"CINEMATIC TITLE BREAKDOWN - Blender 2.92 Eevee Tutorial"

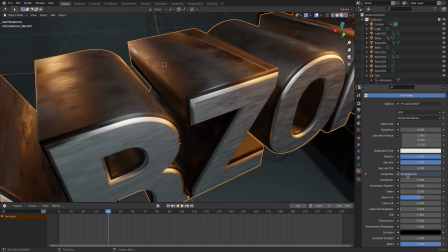So they both have, specular all the way up, metallic all the way up for both of them. But the cool thing is that I added this noise texture, which is super easy. Let's go ahead and drag my cursor up to the top left until it turns into a plus, and then just drag that screen in half, change the left hand side to a shader editor,
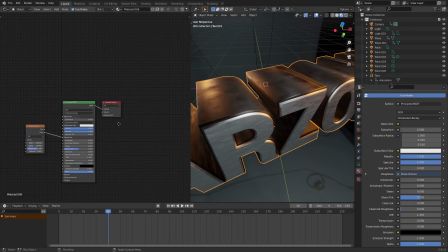and then just get rid of this panel by clicking and dragging it away. Now you can see down here what I have is a noise texture.
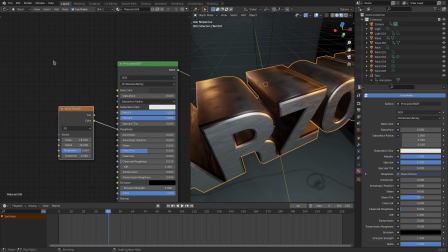I hit Shift A and searched for a noise texture, and then just plop this bad boy down right here and plug the color into the roughness. The scale is on 18.5. You can see what this is what it does. 18.5. Details on 16. Roughness is on 0.667, and distortion is on 0. This one is exactly the same, except I think the roughness is different.
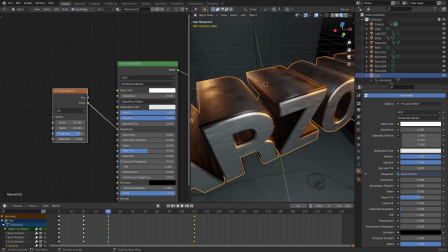Yeah, the roughness is different.
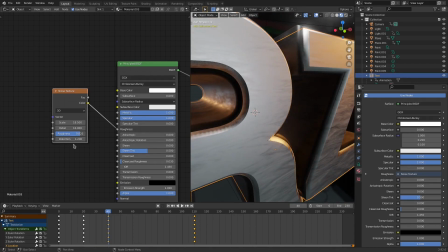And the distortion I have all the way up on 1.2, just so it has a little bit of variation to it instead of just being like regular noise.
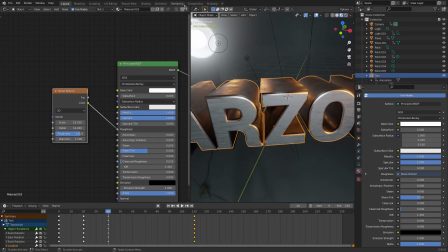And then I parented them together. So let me get rid of this panel by clicking and dragging that away.
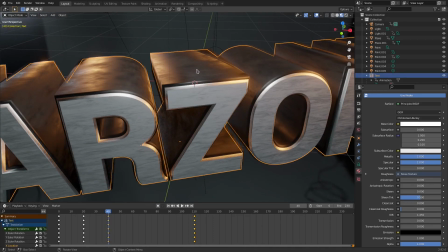I parented this by selecting the black one, holding down shift, selecting the white one, and then hitting control P on my keyboard and setting parent to object. And now when I grab the silver one, they all move together.
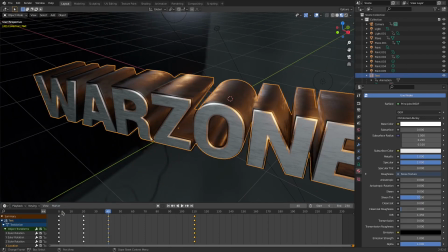So that's really cool. Really, really easy and really simple to do. And then of course I just animated it. So I had it up here close to the camera and then I just moved to like frame 20.
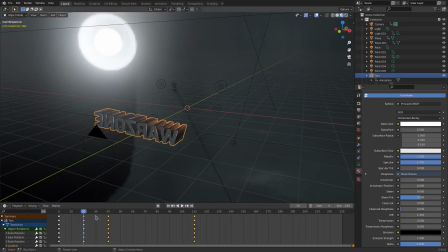I hit RX and then rotated it. You know what I mean? Hit I to enter the keyframe of rotation. Did the same thing with this, flipped it around again, hit I, rotation, and then just kept moving it to where I wanted it.
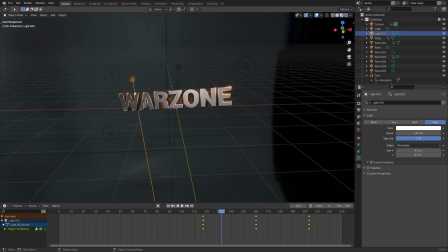That's basically all for the animation of the thing. I do have a plane going across here that kind of makes a light go across.
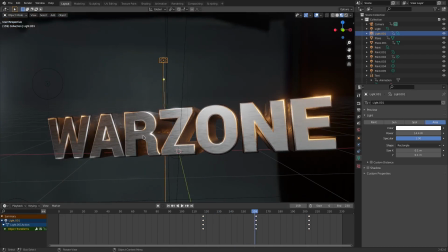Like you see these little lights right here, right in this area, you see those kind of going across like that. It's basically just an area lamp, so I hit Shift A, and I searched for a light area.
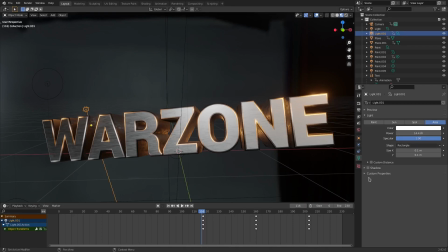And then I just bumped the power up to 14.4, turned shadow off, that's very important, and then I just animated it. So on this frame, hit I, insert location, and then I moved it here, and then hit G to move it, hit G, by the way, to move things, and then hit I, location, and then went to this one,
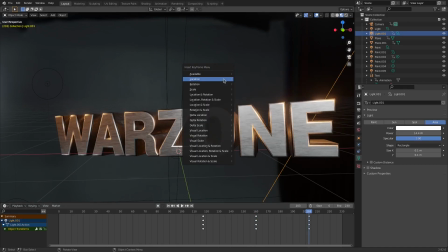hit I, location.
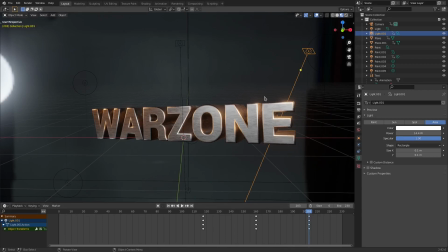And I also had to rotate a little bit, if I remember correctly, I had to rotate it, so just double tap R to rotate, and then just I, rotation.
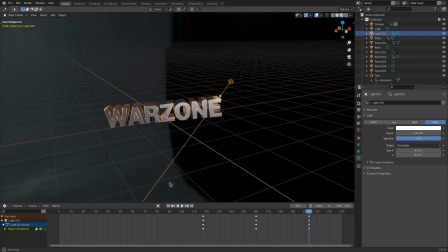Now, I have a couple of other lights around here just for like lighting purposes.
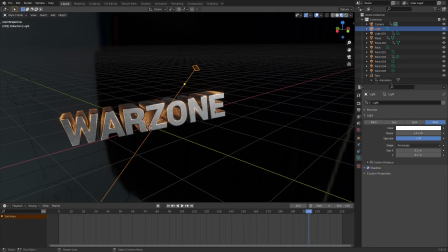So I have this one, which is lighting the center, another area lamp, just hit Shift D to duplicate that one.
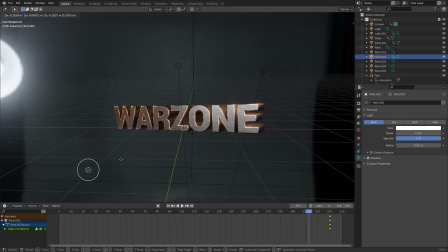And then I have this lamp right here, which is a fill lamp because this was really dark over here without it. See, it's super dark. Just a little tiny fill lamp. This one is a color lamp. So it like has a nice highlight to it, obviously good because it's orange. I just changed the color from white to orange right there. That's the hex FF9C4C if you like that orange color.
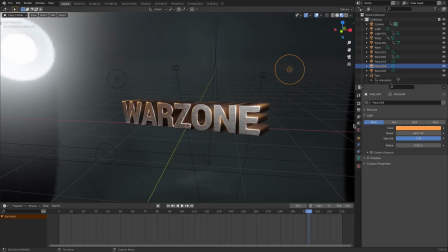And then of course, I have one over here, which is also another orange color. Same one, just hit Shift D, duplicate it, hit G, move it over there.
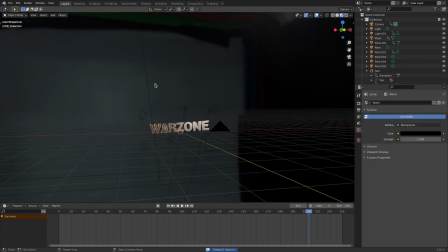Super easy. Then I have a lamp back here, which I don't need, so I can get rid of that one. And I have a lamp up here, which I also don't need because that was from something else.
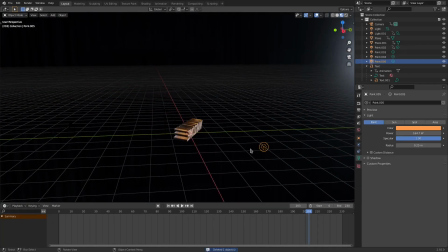So those are all my lamps. Oh, sorry, one back here as well. That's also orange, which I don't need.
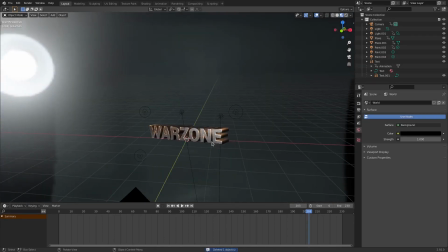So I don't need any of those. Those are for a plane that I had back there before I came up with the background idea.
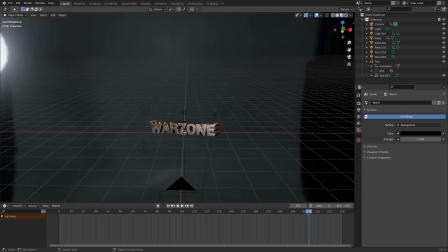So those are all the lamps that we have right there. And then the cool, really cool part is the bullets.
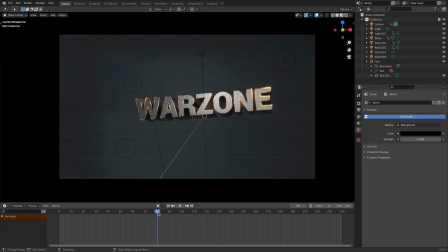So you can see I have some bullets coming in here, which is essentially nothing special at all.
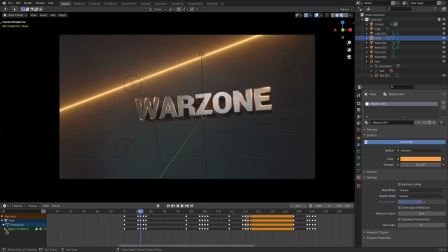It's kind of crazy, but trust me, it's nothing.
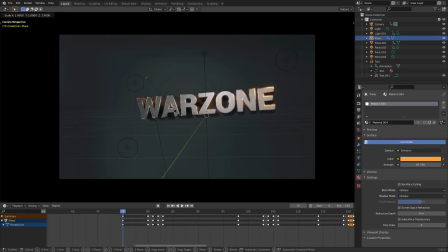So basically what this is that right here on frame 75, I hit S, 0, and then hit I, scaling, to scale it down to 0, right? But on frame, where is it? There it is. Right here. So you can see on this frame, the scale is set to 0.
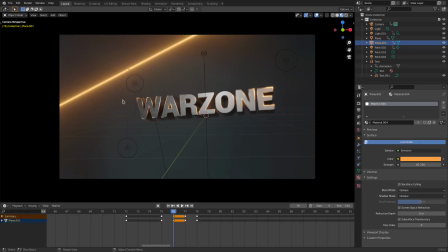On this frame, the scale is set all the way up to regular size, and on this frame I just hit Shift D, duplicated this one over so it stayed for two frames, and then I got rid of it again by hitting S,
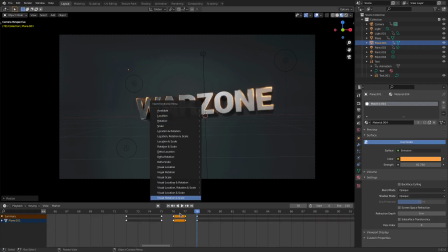0, and then left clicking and hit I, scale. So now basically what's happening is that I'm putting it on scale 0, so this gets disappeared,
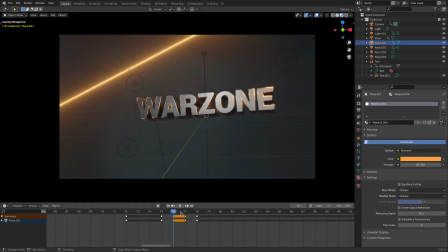and then I'm putting it all the way back up to its full scale, leaving it for a frame, and then putting it back down to 0 so you can't see it anymore.
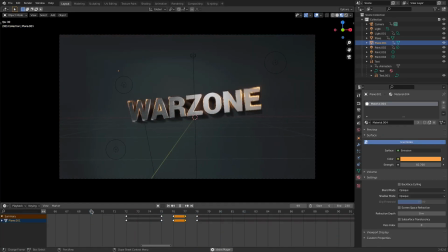So it looks like basically some bullets are flashing, which is really cool because it's like bullet trails.
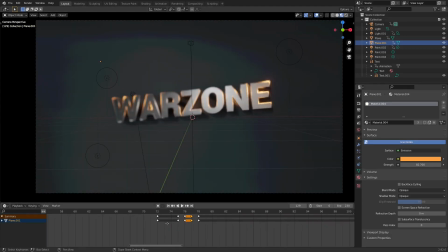Then I just basically just duplicated them.